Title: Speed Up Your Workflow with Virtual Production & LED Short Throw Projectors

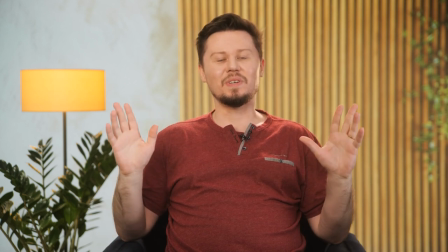Hi, my name is Peter from CourseMaker's crew, and today we shot at a very, very expensive location that is definitely real.
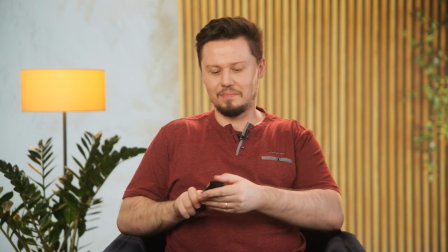Well, actually, it's not. It's a set.
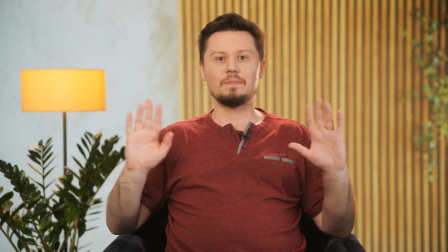So today I would like to tell you how we made this set, and especially how we made this background that you have here behind me.
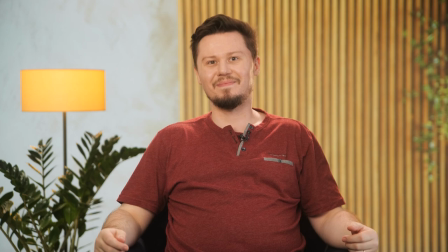So without further ado, let's get started. Let's go. Bigger, bolder, faster.
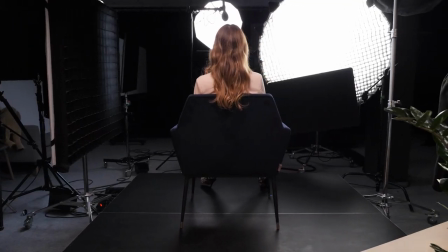Going to the maximum.
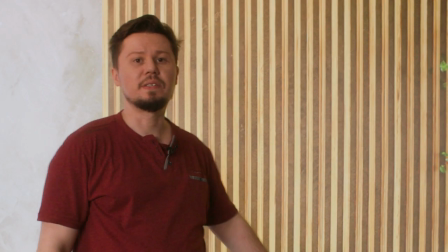So you may be wondering, why would I choose a digital background over a
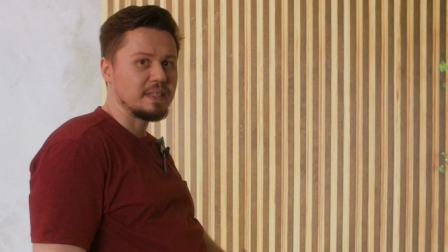nice, you know, wooden panels and a concrete wall and stuff like that, right?
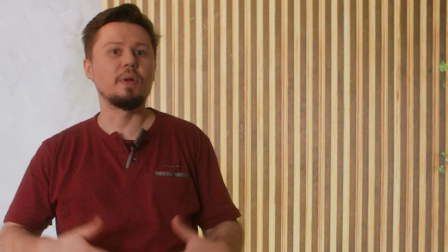I can just build it myself.
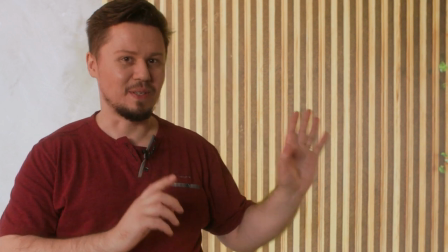Actually, we have wooden panels in our studio that you can see right over here.
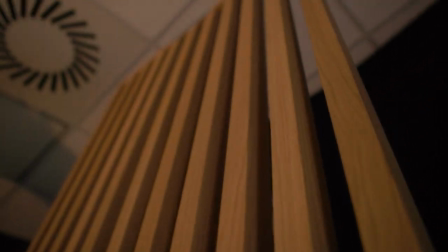It's actually a bit smaller. It's like 1/3 of the size of the digital panels.
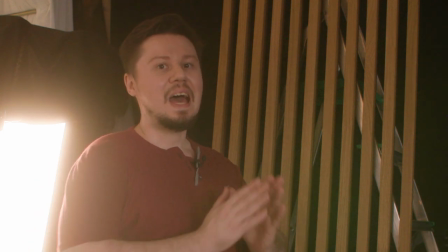And we would need two more to have the same effect. However, let me just show you how heavy it is.
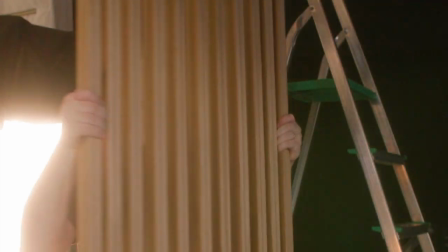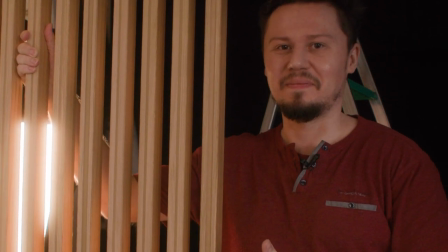Okay, so I can move it, yeah, but it's a very, very good workout.
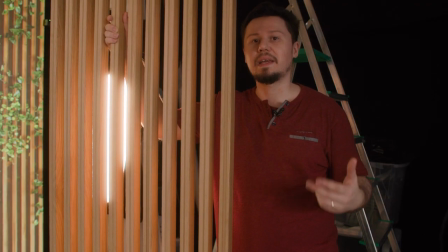And sometimes at our studio, we have 2 or 3 separate setups each week. And sometimes we have a shoot on a Monday,
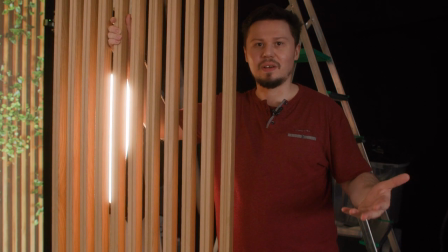then after the 10-hour day shoot, we need to change the setup for the next day.
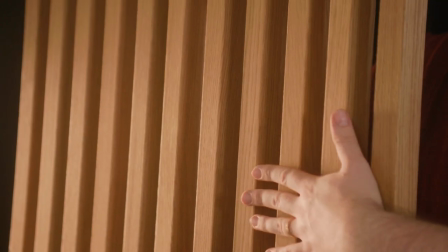It would be very inefficient to take out all of those wooden panels and concrete walls.
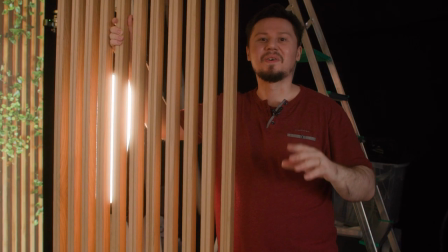Actually, we have a concrete wall right over there,
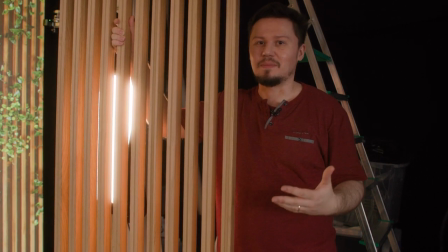but I won't show you how heavy it is because it's really, really heavy, and just please, believe me.
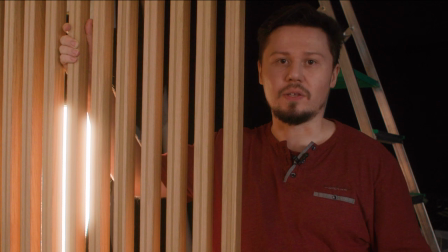So that's why we went digital. We went digital for the efficiency.
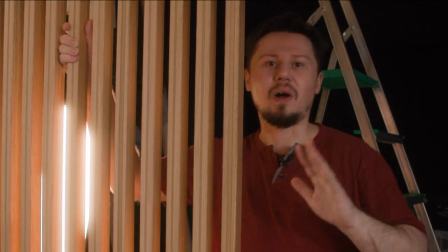Okay, I will move it back.
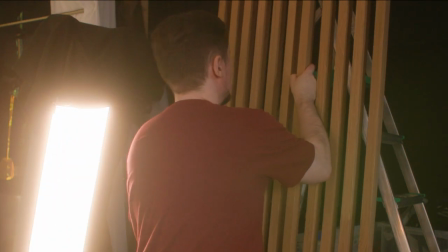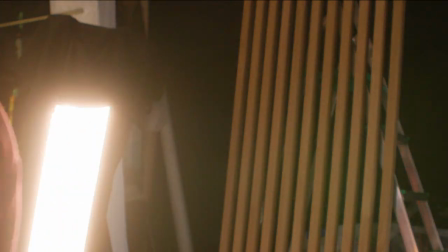Yeah, it's a good workout. Using digital backgrounds is great.
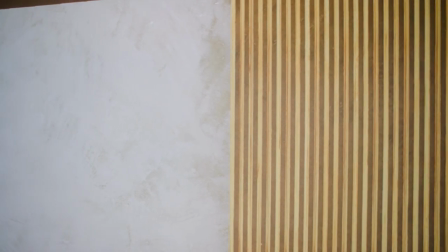You can save time, you can make any background that you want, but it has its disadvantages as well.
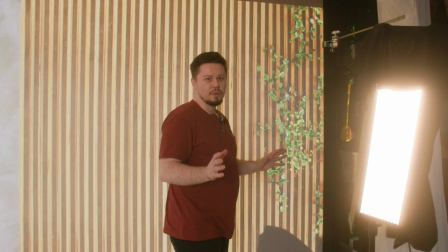First of all, you have to look out for spill. As you can see,
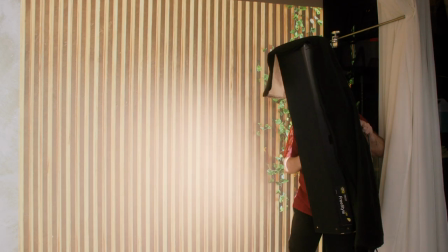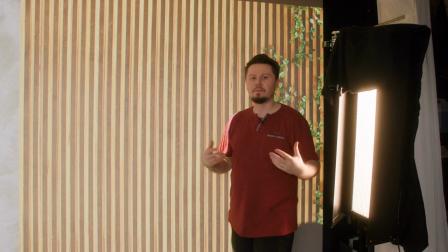it's very easy to have a lot of spill on the background, and it looks really, really bad.
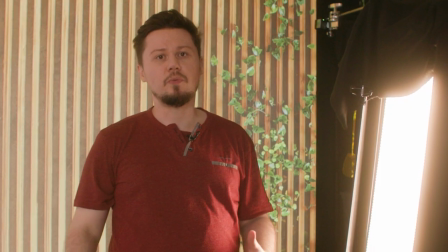Even here in this setup, we had to make some sacrifices.
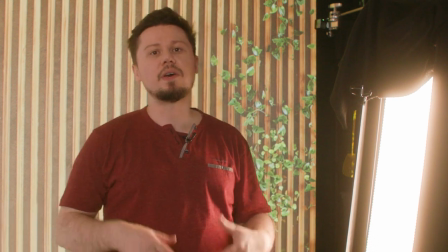We needed to sacrifice some of the saturation and some of the contrast in order to have the lighting setup that we wanted.
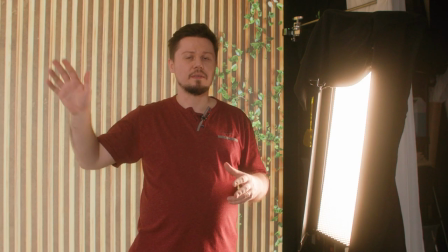Usually, when using lights with a beam projector like here, you will need some kind of a grid.
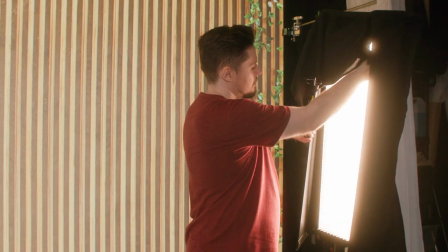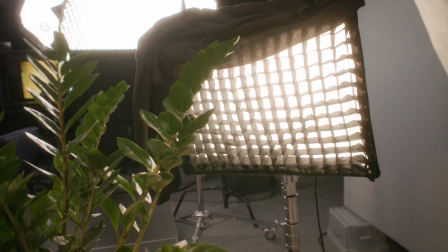Grids are very neat, and they're always our best friend when working with beam projectors.
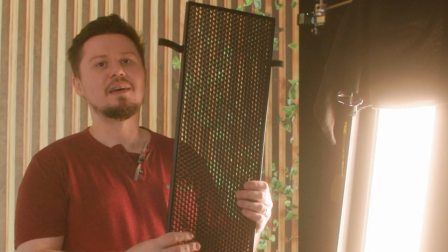They help you to focus the light, and they help you to reduce the spill. Also, you can use something like a blanket or barn doors like here on Kineflow.
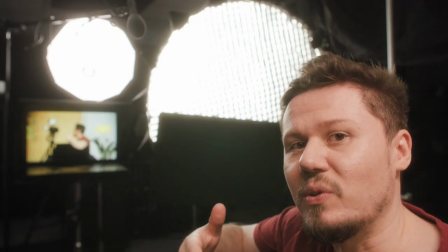If you look closely on our setup, you can see that we have a grid on our key light.
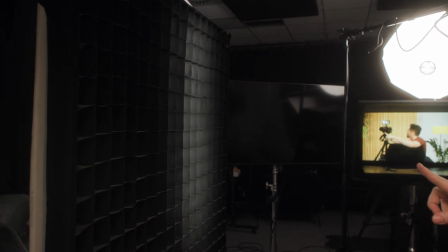Also, we have a grid on our fill light. And yes, you could argue that using a jumble is creating a lot of spill,
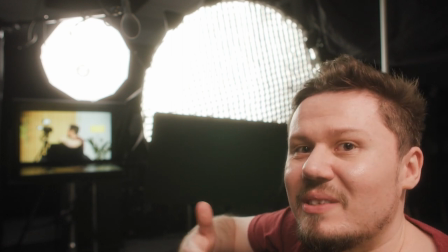and all the grids that we are using are useless, and you would be probably right.
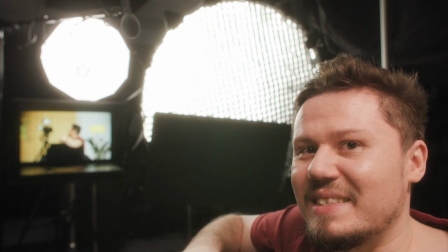But in this lighting setup, we needed to sacrifice the background in order to make the talent look great.
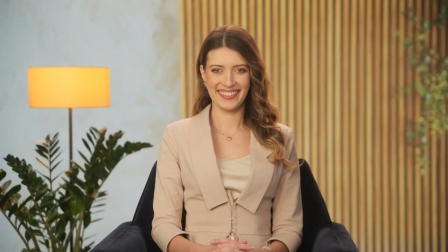We wanted to have a beauty light, we wanted the person to look charming and beautiful.
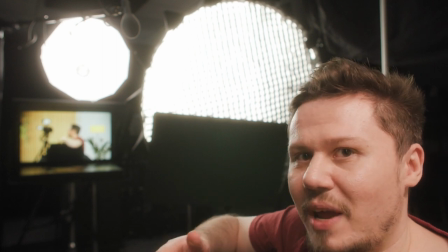Sometimes you have to sacrifice your background or other things in the frame in order to make your talent look his or her best.
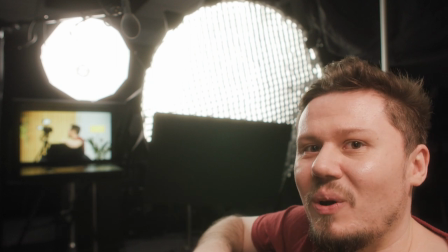Actually, I always try to remember about that.
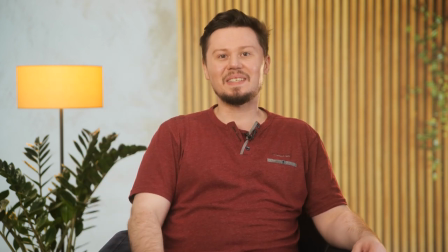All right, that's all I have prepared for you today.